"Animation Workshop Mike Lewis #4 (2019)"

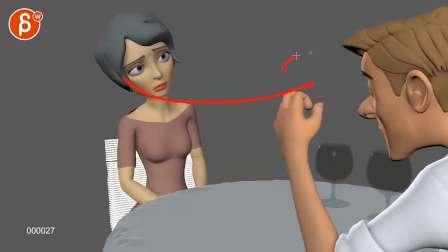Then this happens and I'm going over here,
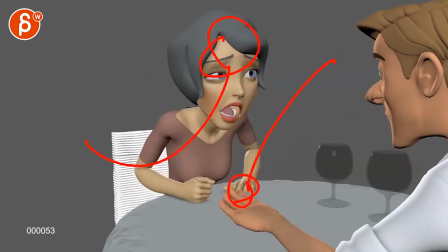and then it's such a slow and deliberate drop that I'm kind of late to the party to watch this.
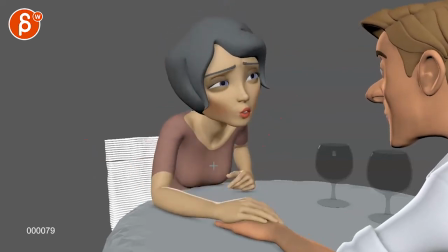I love you.
And I wonder if that's too much.
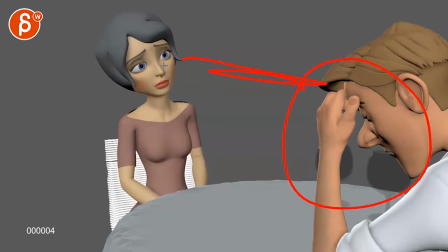I do like the idea of him like this, and that already kind of makes that work even better. Like, she's contemplating why he's so distraught. Yeah, I understand why. I mean,
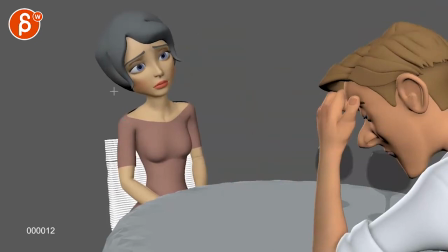what about this? How about a compromise? What if you start like this, like 7 frames, we hold this, and then he puts his arm down, there's no pause, but he goes straight from this to down, and by the time the hand is around here,
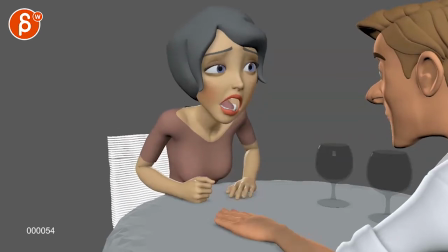So almost maybe two frames before it hits the end, this starts.
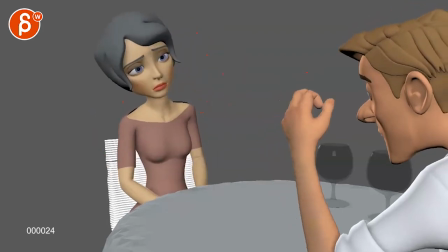Right? So you would delay that a bit more. She can still look. And maybe you can have, you know, some darts and maybe a widening of eyes because she realizes, oh man, this is not going to work.
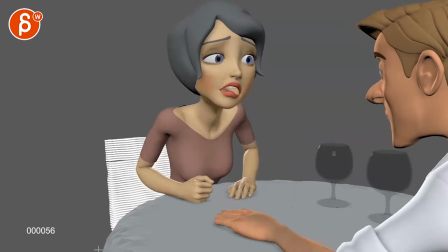And that's why she decides to do this. I hope that makes sense. Yeah.
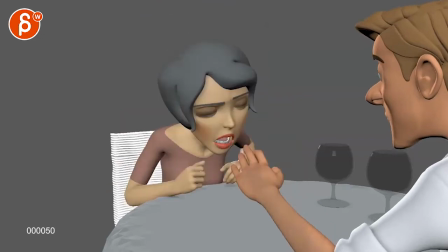I mean, you did say, please be picky with notes, but there's picky and there's destructive. So feel free to throw everything out that I just said.
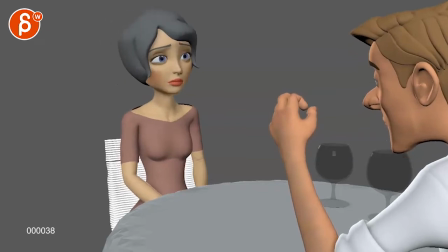But these are my just the current things that I feel about the shot. And apologize again if this goes against what we talked about before, what I said before.
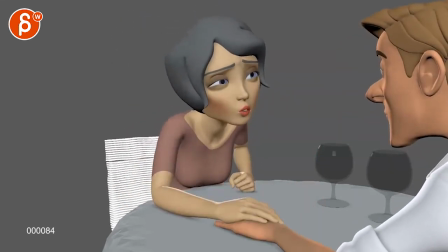I love you. Love you.
Also careful, there's something just generally about this goes down and this goes up. And I know this is later than this, but there's again a slight feel of I love you. Bloop, almost at the same time.
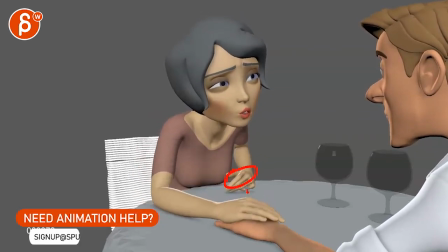And there's something almost a bit too deliberate about lifting and then the fingers in and then that thumb in at the end.
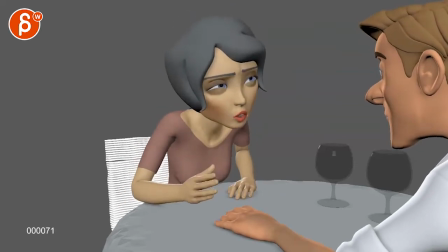It's just something where it's like, to me, it seems like she would bring that arm back now. It's almost like she wants to realign her balance and so she can put weight on that hand because she is putting the weight off of this arm, if that makes sense.
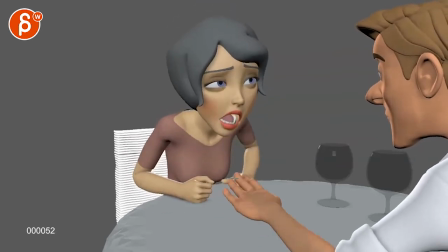It's almost like a weight shift. Instead of doing this at the end, is she does this at the beginning for a rebalance.
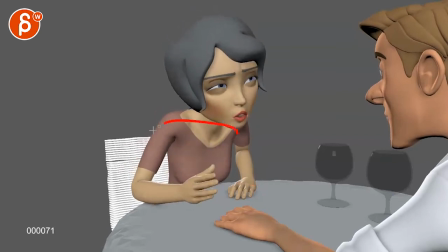And now that she's balanced and she can hold that weight on here, she can move and lift this arm to do this. Hope that makes sense.
You.
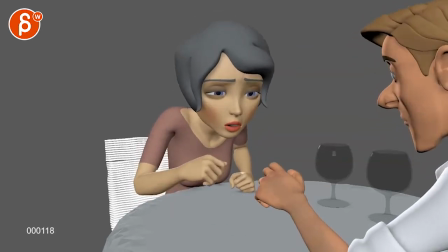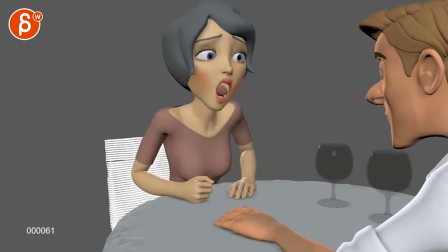I love you.
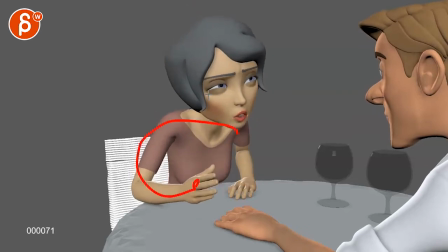Let me just see. There's something about the lower lids. I'd be careful. Like, this seems like that lower lid is like 50 or 60% dialed up. I would go not more than what you have already, to be honest. Like, the lower lids, I would dial them. It's really minimal.
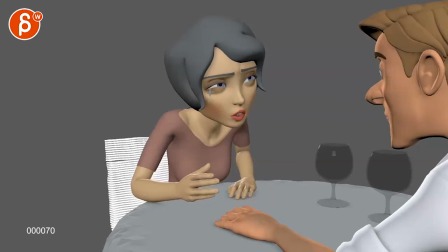I know you want to squeeze them in, but this seems like she was just beaten and then, you know, you have a blue eye, a black eye, and she's swollen. I think you can be a bit more conservative in the lower lids.
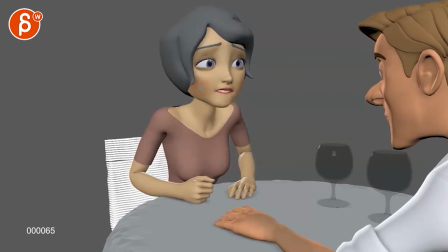Or maybe, you know, between this and this, this seems almost 50%, but just visually, I know it's not, but something where maybe that is your max. At this point, you just want to feel that because of the cheeks being up. It feels a bit much.
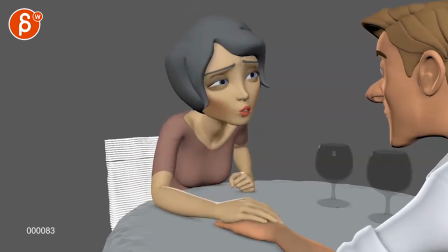Love you. You.
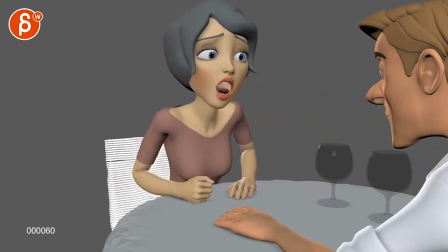I love you.
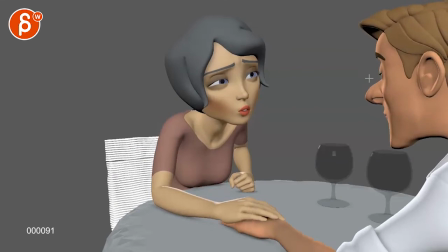And there's something where I would probably, once he does this and that, I would probably go with a bigger dart and a bit sooner, even with a little bit of relaxation on those eyebrows,
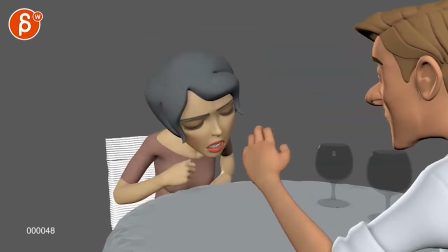because she's so heightened in her acting and in her emotions, and you know,
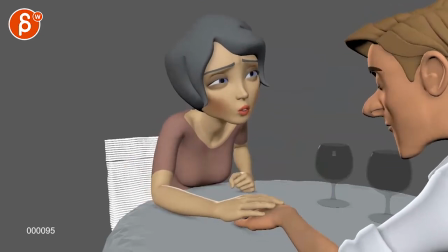everything is so extreme that I think even something like this here, where he is breaking eye contact and moving away from her,
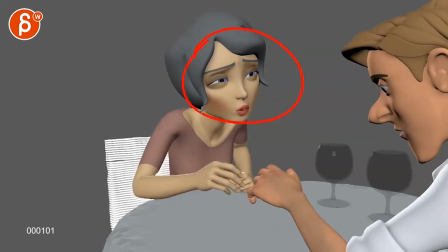would have a bigger impact on her, you know, mentally, emotionally. And I think you can make that a bit less subtle.
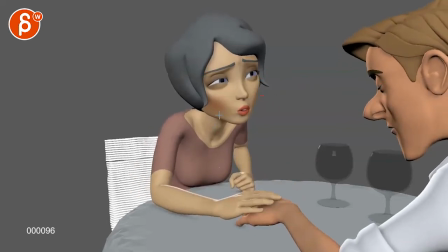I see a bit of a dart, but I think you can go a bit bigger, and even then you would relax the mouth even a bit sooner.
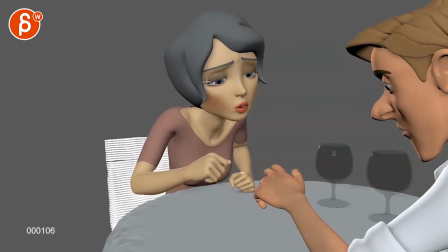And then when she goes down here, it would be a down with a bit of an opening of her eyes. Because right now it feels like she's already so invested that when he goes down and pulls her arm away, or his arm away, she has a look down.
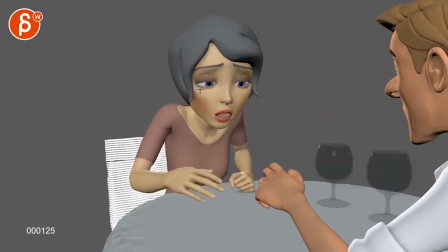And then it's still also sad and closed. And then she has that reaction, but it's still all closed.
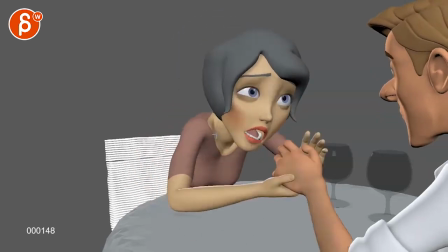Like, to me, at this point, you would see the white above the pupils. You know, she'd be freaking out.
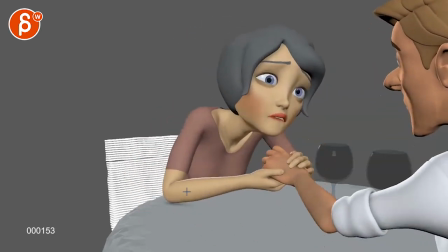And then this would be the freak out face plus grabbing the hand.
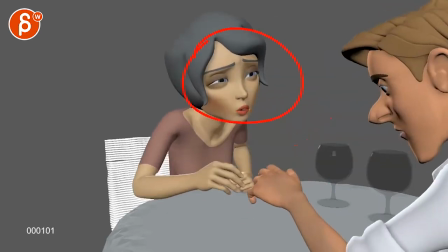Then you can really do this. Like, then it's appropriate to do that. But I feel like we can go a bit broader here on her emotional reaction, subjectively.
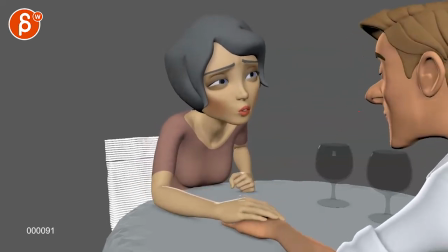Careful, just from a technical point of view, as you go back like this, like she has a bit of a shift in her weight.
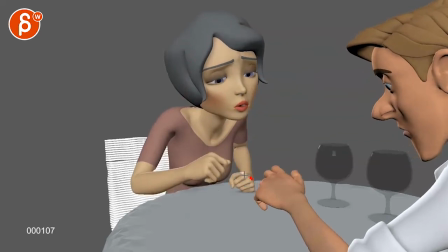She goes back a bit with the body. I think you can have a little bit of a rotation down, a flattening of that wrist, and maybe a change in the elbow. It just seems like everything is moving, but this is fairly locked and still. Which it is when you scrub, so watch out for stuff like that.
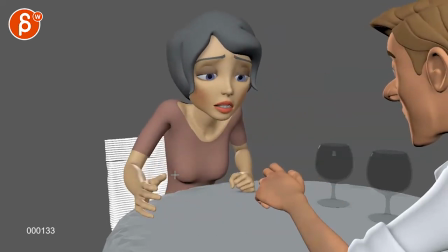And I think her arm move this way is almost too much of a telegraphed anticipation for this, where I feel it feels slightly disconnected from her emotional state, where to me it feels like she would,
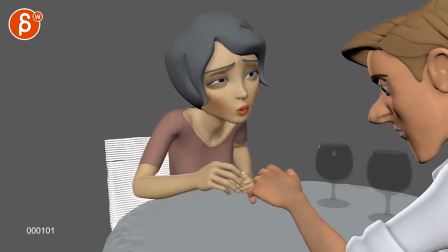that hand goes,
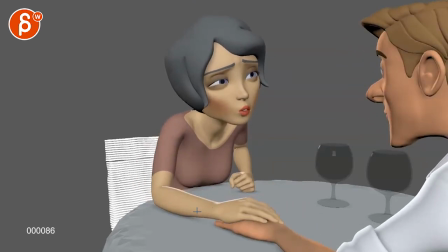I don't know, again, this is, sorry if this is totally different, but like she is invested, hands on this, invested on him, with him,
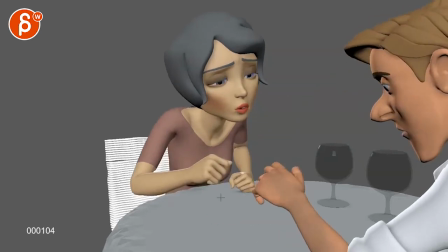this happens. But for her to move that arm away so much, doesn't quite work with this, because if I look at her face, it's kind of like, I felt something on my hand.
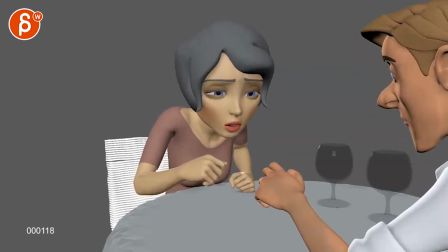What's going on down here? Oh, wait. He took his hand away.
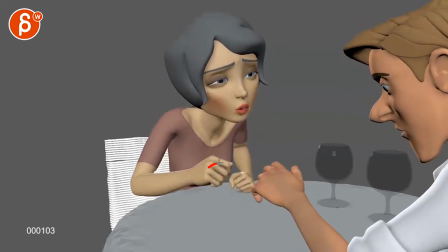But the amount of arm back here fits more this moment.
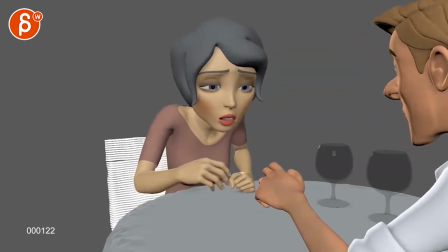I don't know if that makes sense, where it's like, this is a bigger moment of, oh, you took my hand away. So it feels like you would keep that hand.
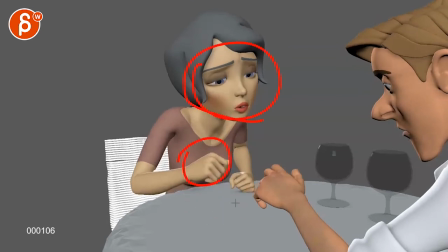He takes that hand off, but her hand would still be here and be kind of close and maybe drop, but it would still be very close to here.
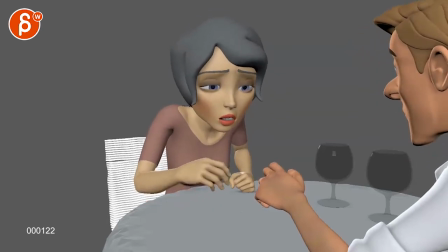And then when she goes, oh, on this, then she pulls her hand back this way. And then you can go into this.
I've loved you since I met you.
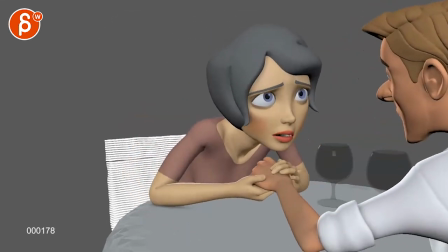Into that, right?
I've loved you since I met you. I've loved you since I met you.
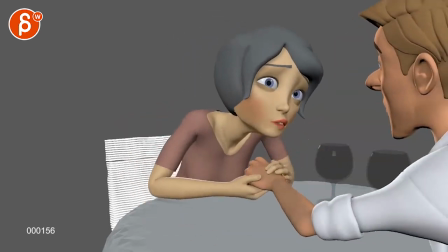And the rest works. I think that...
I've loved you since I met you.
I like all of that.
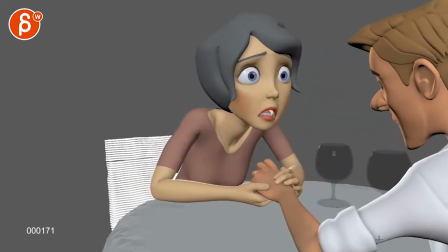The head moves, the body moves, how he reacts you to this.
Since I
met you. I think this is all cool.
I've loved you since I met you.
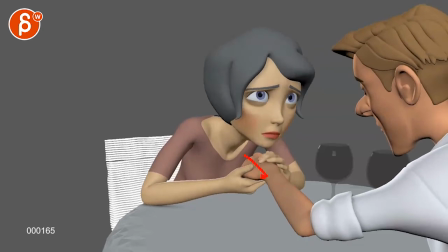It's ever so slightly IK. Watch out. Feels like it goes down on pretty one straight axis here with a bit of a rotation, which is cool.
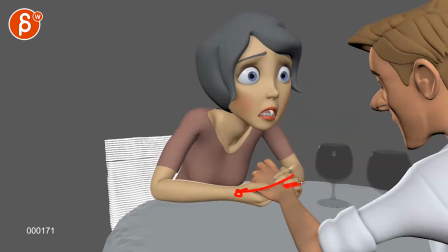But I think we can bring it either way over and a bit of a twist. Just a bit more complexity to get that IK feel out, because it gets a bit broken at this point, just in the way this rotates up but stays aligned, like within that line, while there's more going on in the elbow.
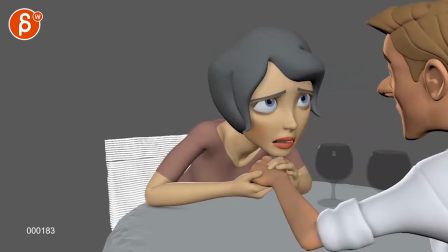It's a bit of a technical thing, even though here at the end it gets a bit better.
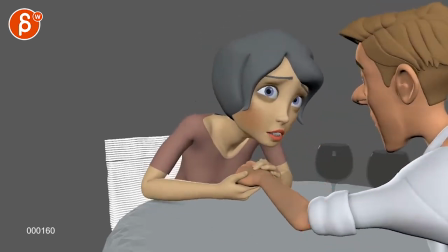But throughout all of this here, I know this is extremely picky, but because you're doing it, you're gonna have to have some compression and changes in the fingers.
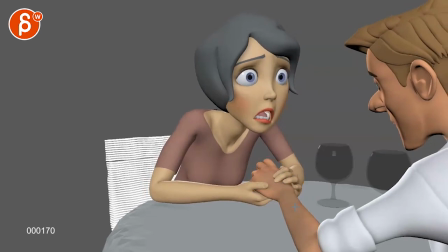Every time she just changes there, where it's just odd to have, it feels a bit light there.
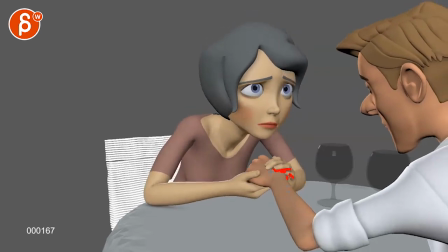You want to start
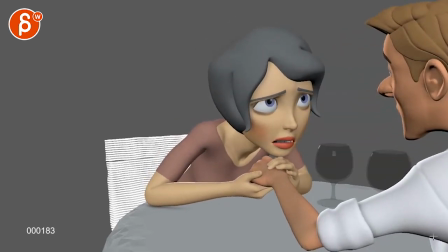compressing those fingers a bit more there. And I would probably lift that head a bit more. It seems almost like just a temporary tangent there. But like, are we connecting there? Is she putting that on the finger? I'll keep this. Maybe there's always this much negative space, probably.
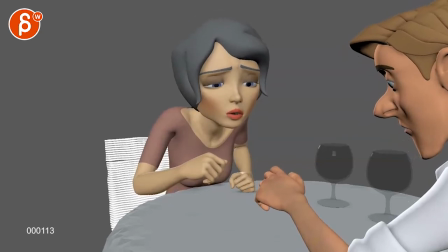I love you. I've loved you since I met you.
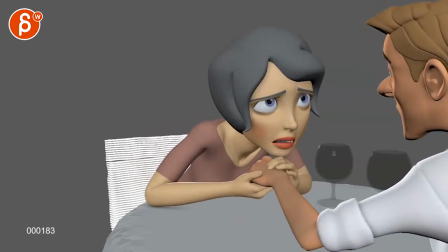Now, that being said, since you are animating this guy,
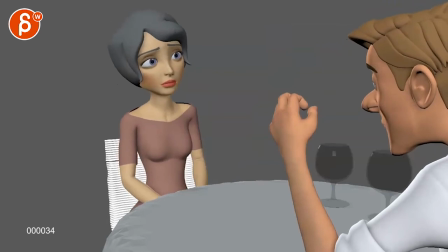dare I say, just for a test, would you be able to
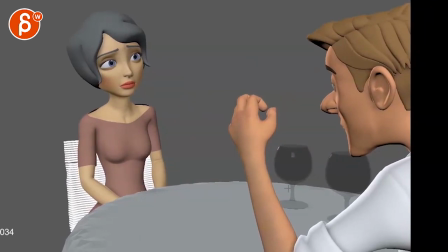do this? Because I wasn't quite sure how far you want to go with that far right character, with the right character.